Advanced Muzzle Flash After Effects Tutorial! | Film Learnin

Come on. Get some. Hey, action. Woo! Sorry about that, Fraggle. Ah, it's okay. I'm getting used to it. It's just, with no action right here, there's nothing to do. There's only so many times I can watch the most action-packed movie ever, Romeo and Michelle's High School Reunion. Well, before he shot Grant in the head, we did do a weekly tutorial show. Why don't you do that? Eh, that sounds super lame and boring. Why don't you do it? Well, that's not really my job, Ben. Oh, but I insist.
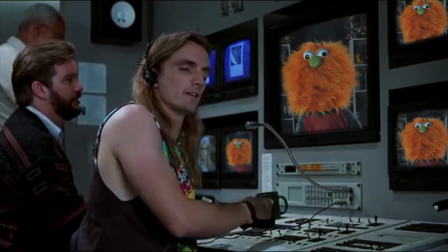0:39 You ever see that scene in Scanners when that dude's head blew up?
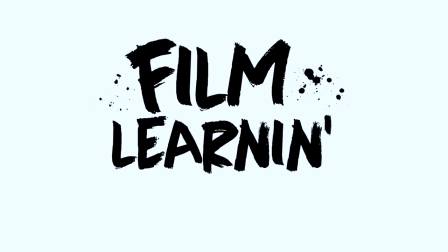Hey guys, welcome to... What the hell does he say? Look, I'm gonna level with you. I have no idea what I'm doing, so let's just check out our request, shall we? Well, looks like you guys want a muzzle flash tutorial. So today we're doing advanced muzzle flashes. And by advanced, I mean we ain't just slapping a muzzle flash on it and saying done.
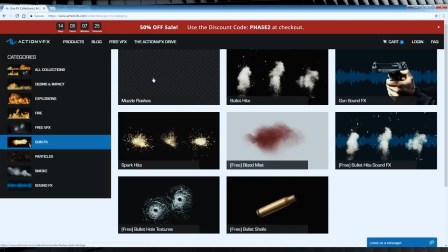1:07 We're also gonna add a round ejecting and some smoke. To do this, we'll be using the Action VFX Muzzle Flash Pack, as well as their Gun Sound Effects Pack. Now, before we get into it, let's talk about muzzle flashes a little. Basically, it's that flash of light that comes out of a gun when it fires.
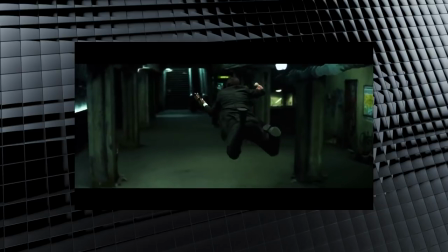1:22 Now, there's two things that can help you sell this effect better in camera, and they're super easy. One, use a gun that has a working slide.
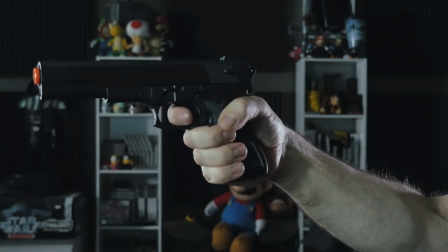1:29 By that I mean, when you pull the trigger, a part of the gun kicks back. Most toys you'll find online these days state working slide.
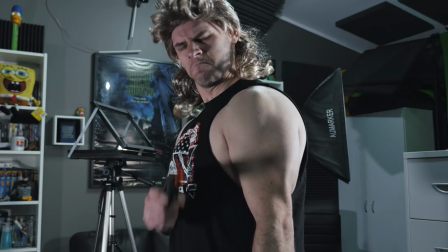1:37 And two, when your actor pulls the trigger, instruct them to blink when they do, as most,
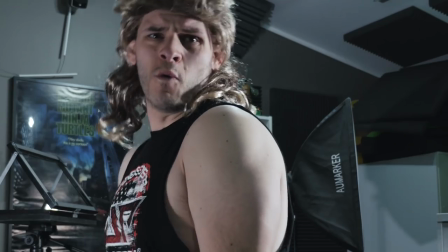1:42 if not all people do blink when firing a gun, thanks to both the sound and the brightness of the muzzle flash. So, I'm gonna do my best Grant impression, and let's just get this over with. Okay guys, you know where we are and you know what we're doing.
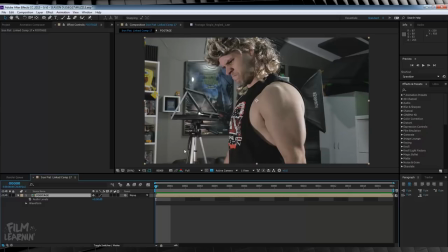1:54 Just excuse the echo if there is one. I'm recording this down in the basement at work, so is what it is. I'm not inside the studio at the moment, and I just wanna bang this one out. So if we check out our comp, you can see that Action fires off his gun twice. As you can see, the slide goes back just as I mentioned earlier.
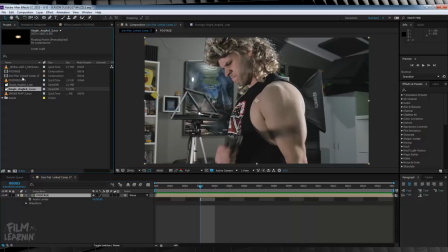2:12 So if we head over to the project settings, you can see I've imported a few different muzzle flashes and a round spinning from the Action Effects gun pack.
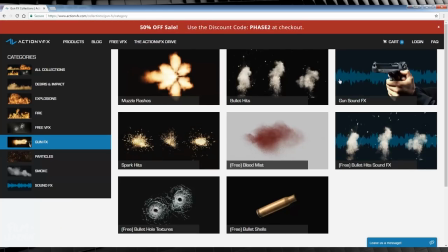2:19 If you check out the website, you'll see they have a ton of them on a bunch of different angles, as well as some sweet sound effects. Their 50% off sale is still going on until the end of May, so feel free to check them out.
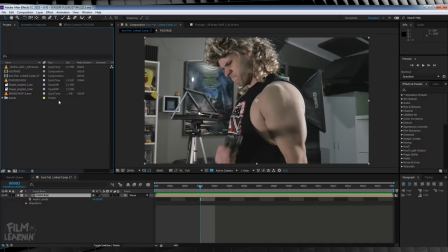2:30 Okay, so our first step is to import our muzzle flashes into the comp. So let's start with the first. Let's head along the timeline until we see our shot. Easy to see since our slide on the gun goes back. We'll then hold shift and drop our first muzzle flash in on top. There we go.
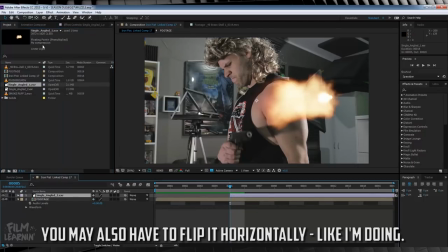2:46 Let's then position it into place and if you need to, hit S and scale it up or down to suit your shot.
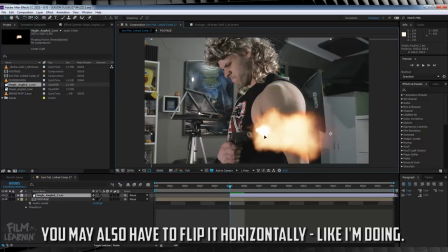2:52 You may also need to hit S and rotate as well.
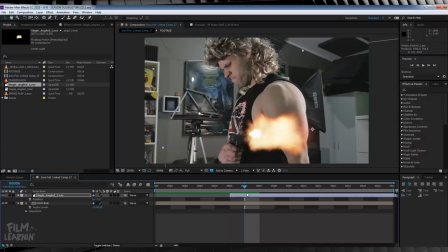2:58 Right, that looks pretty good. Once you're happy, head forward one frame, hit Ctrl-Shift-D to split the clip, and delete that excess off the end. Let's then move along the timeline to the next shot, right here. And we'll repeat those steps.
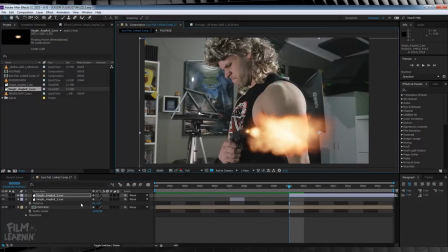3:11 Import, position, scale, rotate, move ahead one frame, split the clip, and delete the excess.
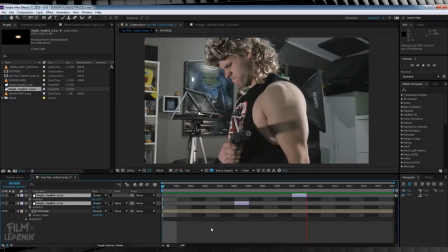3:20 Let's then change the transfer mode on both to screen, and let's check out a preview. Not bad, we've got our muzzle flashes in place, but it's time to sell the effect.
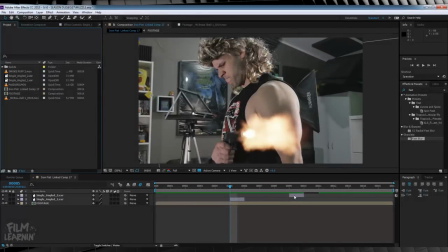3:29 Next step, adding a little tail to that second shot. Now by that, I mean I want to add an extra frame of muzzle flash and shrink that muzzle flash down just to add some variance between the two shots. So let's duplicate that second muzzle flash, shift forward one frame, and then we'll scale it down a touch.
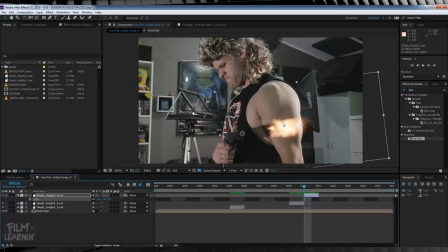3:44 There we go. And of course, we'll reposition it back into place.
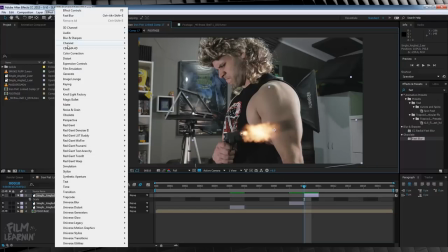3:48 I'm also going to head up to Effect, Blur and Sharpen, and add a directional blur, and just crank that up a little.
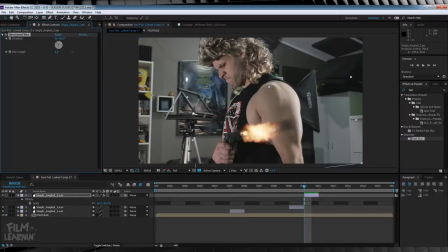3:54 That way, it doesn't look like we've used the exact same muzzle flash and just scaled it down. It adds a bit of variance, and it's subtle enough that you don't notice it. Now if we check out a preview, I know it's not much of a change, but it's the little things that help sell an effect. Speaking of selling, it's time to sell it more with some glow.
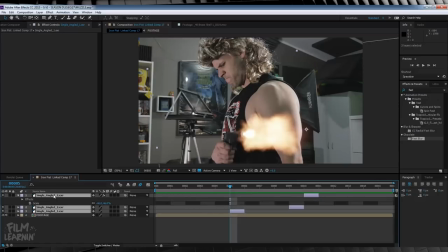4:10 To do this, let's grab all of our muzzle flashes, hit Ctrl-D to duplicate them, and then we'll select the first flash right here, head over to Effects and Presets, and type Fast Blur. Let's then drop that bad boy on right here. We'll then crank that blur amount up until it looks good to you.
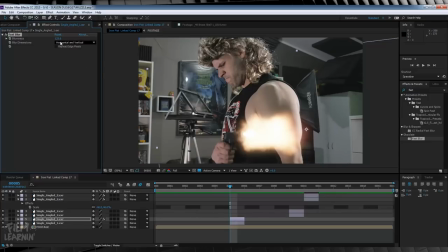4:25 As you can see, it gives our image a nice hazy blur that softens our flash, but also enhances it. From there, let's highlight the blur effect, copy it, and then paste it over the other duplicate muzzle flashes.
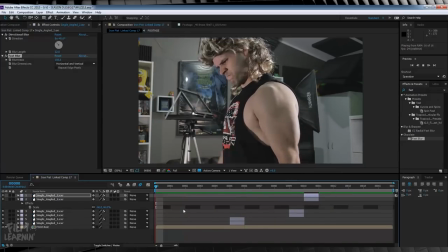4:37 Now, let's check out a preview. Getting better. Now, let's finish off our muzzle flash with one last cherry on top, or in our case, a little smoke puff.
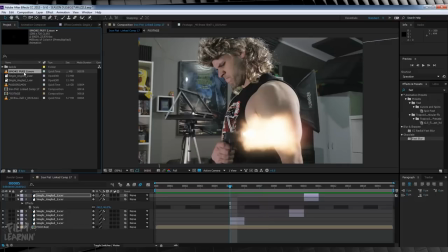4:45 If you head to the description down below, I've got a download link for the smoke puff that we used in our Spider-Man web episode. We're just gonna repurpose that right here. All you need to do is simply head to the point of that muzzle flash, drag and drop our puff in on top of the flash,
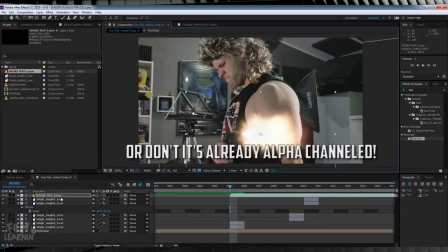4:59 position it into place, and change the transfer mode to screen. repeat that again for any other muzzle flashes in your shot.
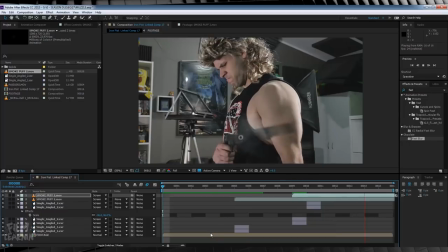5:05 Now if we check out a preview, it's looking pretty damn good. And guess what? We only have one more step, and that's adding a shell ejecting from our gun.
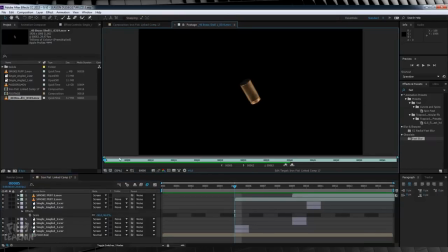5:13 To do that, we're going to grab this round spinning video from the Action VFX gun pack.
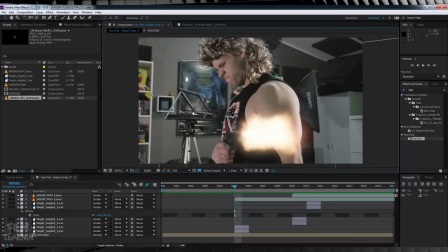5:18 And guys, I'll say it right here. If you don't have this pack, all these steps will work and apply for any other muzzle flashes and round animations that you do have. Now I'm going to head to the point of our flash on the timeline, drop our round video in, and position it into place.
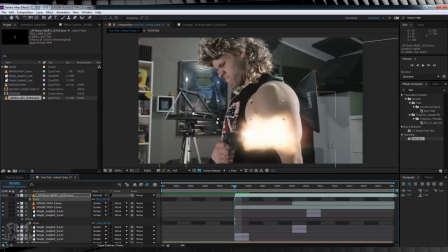5:33 And just like with our muzzle flash, you may need to scale or rotate this one to match your shot. Right here looks pretty good for me. From there, all we have to do is hit P to bring up our position data, hit the stopwatch,
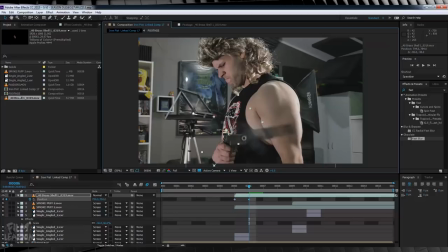5:44 head forward one frame, move the shell up a little, like so, head forward one more frame, and move it out of our shot. We can then have a bit of a play with those position frames to create a little bit of an arc. There we go. Now if you're lazy or just can't be buggered doing that again because your gun doesn't really move, you can just duplicate what we just animated.
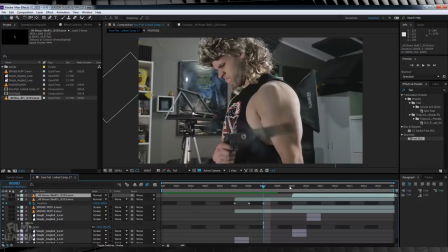6:03 Move that clip along the timeline to our next flash, and just reposition the first frame.
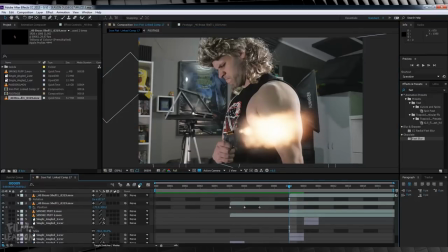6:09 We'll then turn on motion blur for the comp and those shells, and done. The end result looks like this.
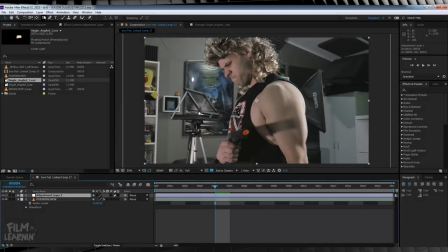6:15 Okay gang, I am back in the studio right now, and I just wanted to answer one last thing that you may have a question about,
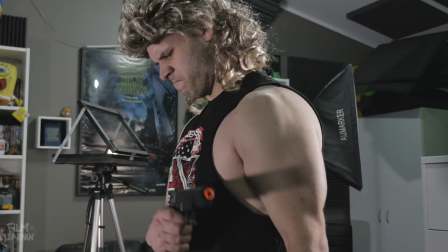6:21 and that is, how did I remove the orange tip on the end of my gun? Well, it's a pretty simple process.
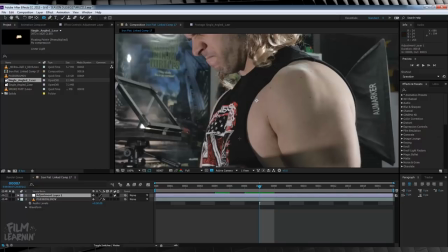6:26 All I did was duplicate my footage, or you can use an adjustment layer, and then I drew an elliptical mask just around that orange tip.
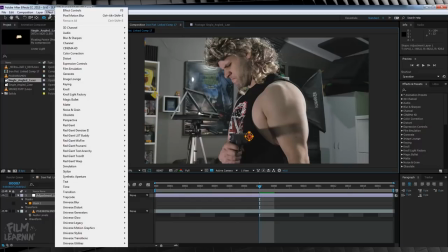6:33 I then headed up to Effect, Color Correction, and added a tint.
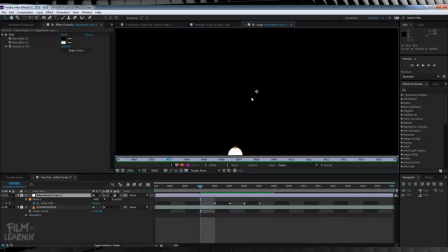6:37 From there, I just collapsed the mask menu down, hit the stopwatch on mask path, and then I just animated that mask frame by frame to cover up that orange nozzle.
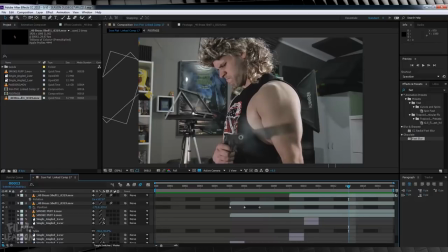6:45 And that's it really. Nothing more spectacular than that. Hey guys, I did forget one thing while I was recording at work, and that's the light fall off.
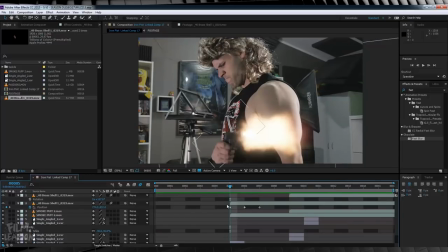6:54 You've got to add some light fall off to the scene because you've got a big flash of light coming out of your muzzle. So let's do that right now. First thing we're going to do is just add an adjustment layer. From there, we're going to grab the pen tool and draw a rough mask around that actor, basically in any point where you think the light should affect them.
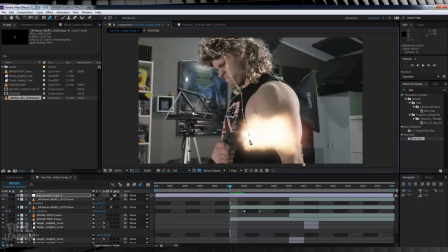7:10 So over here on the arm, up on the face, and just down the chest, and maybe a little bit on the hand just there. From there, I'm just going to hit F and feather it out 200 pixels because it's supposed to be a sort of faint thing, nice and subtle.
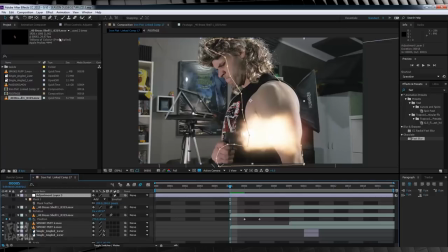7:23 So that amount of feathering will definitely make it subtle. Now our next step from there is to head up to Effect, Color Correction, and Add Exposure. And we're just going to crank it up until it looks like it's blowing at the image just a little bit.
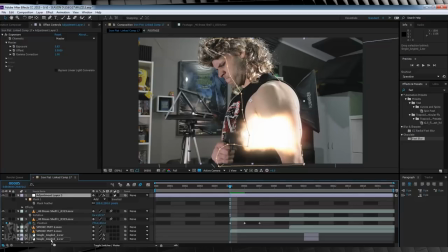7:36 There we go. From there, my next step's going to be, I'm going to drag that adjustment layer so it's just over my footage. I don't want it to affect the muzzle flashes and blow them out, or any of the other assets that I've got on top of my footage.
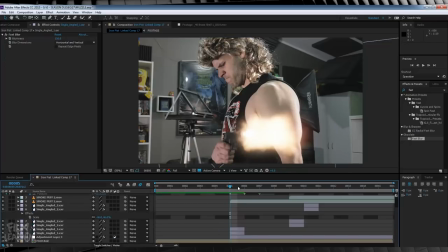7:48 And our last step should be pretty simple, guys. All we're going to do is just trim the adjustment layer so it only is on screen when our muzzle flash is on screen.
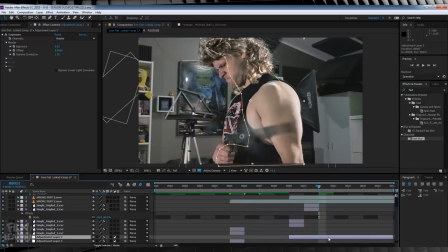7:56 So just the one frame for our first muzzle flash, and two frames on our second muzzle flash.
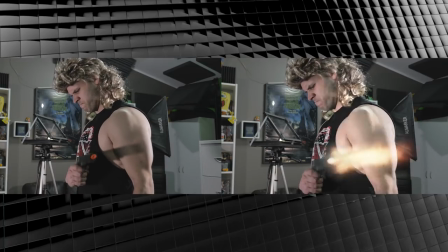8:02 And if we check out a side-by-side comparison, in only a few steps and a few minutes, we've made a pretty sweet muzzle flash effect, including a shell ejecting.
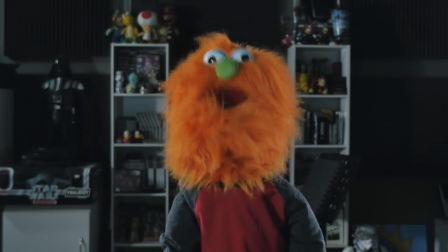8:11 Nice. Add up all of those steps and you'll get something like this.
Hey, Action.
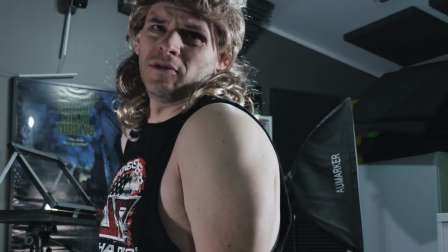8:17 Woo! Sorry about that, Fraggle.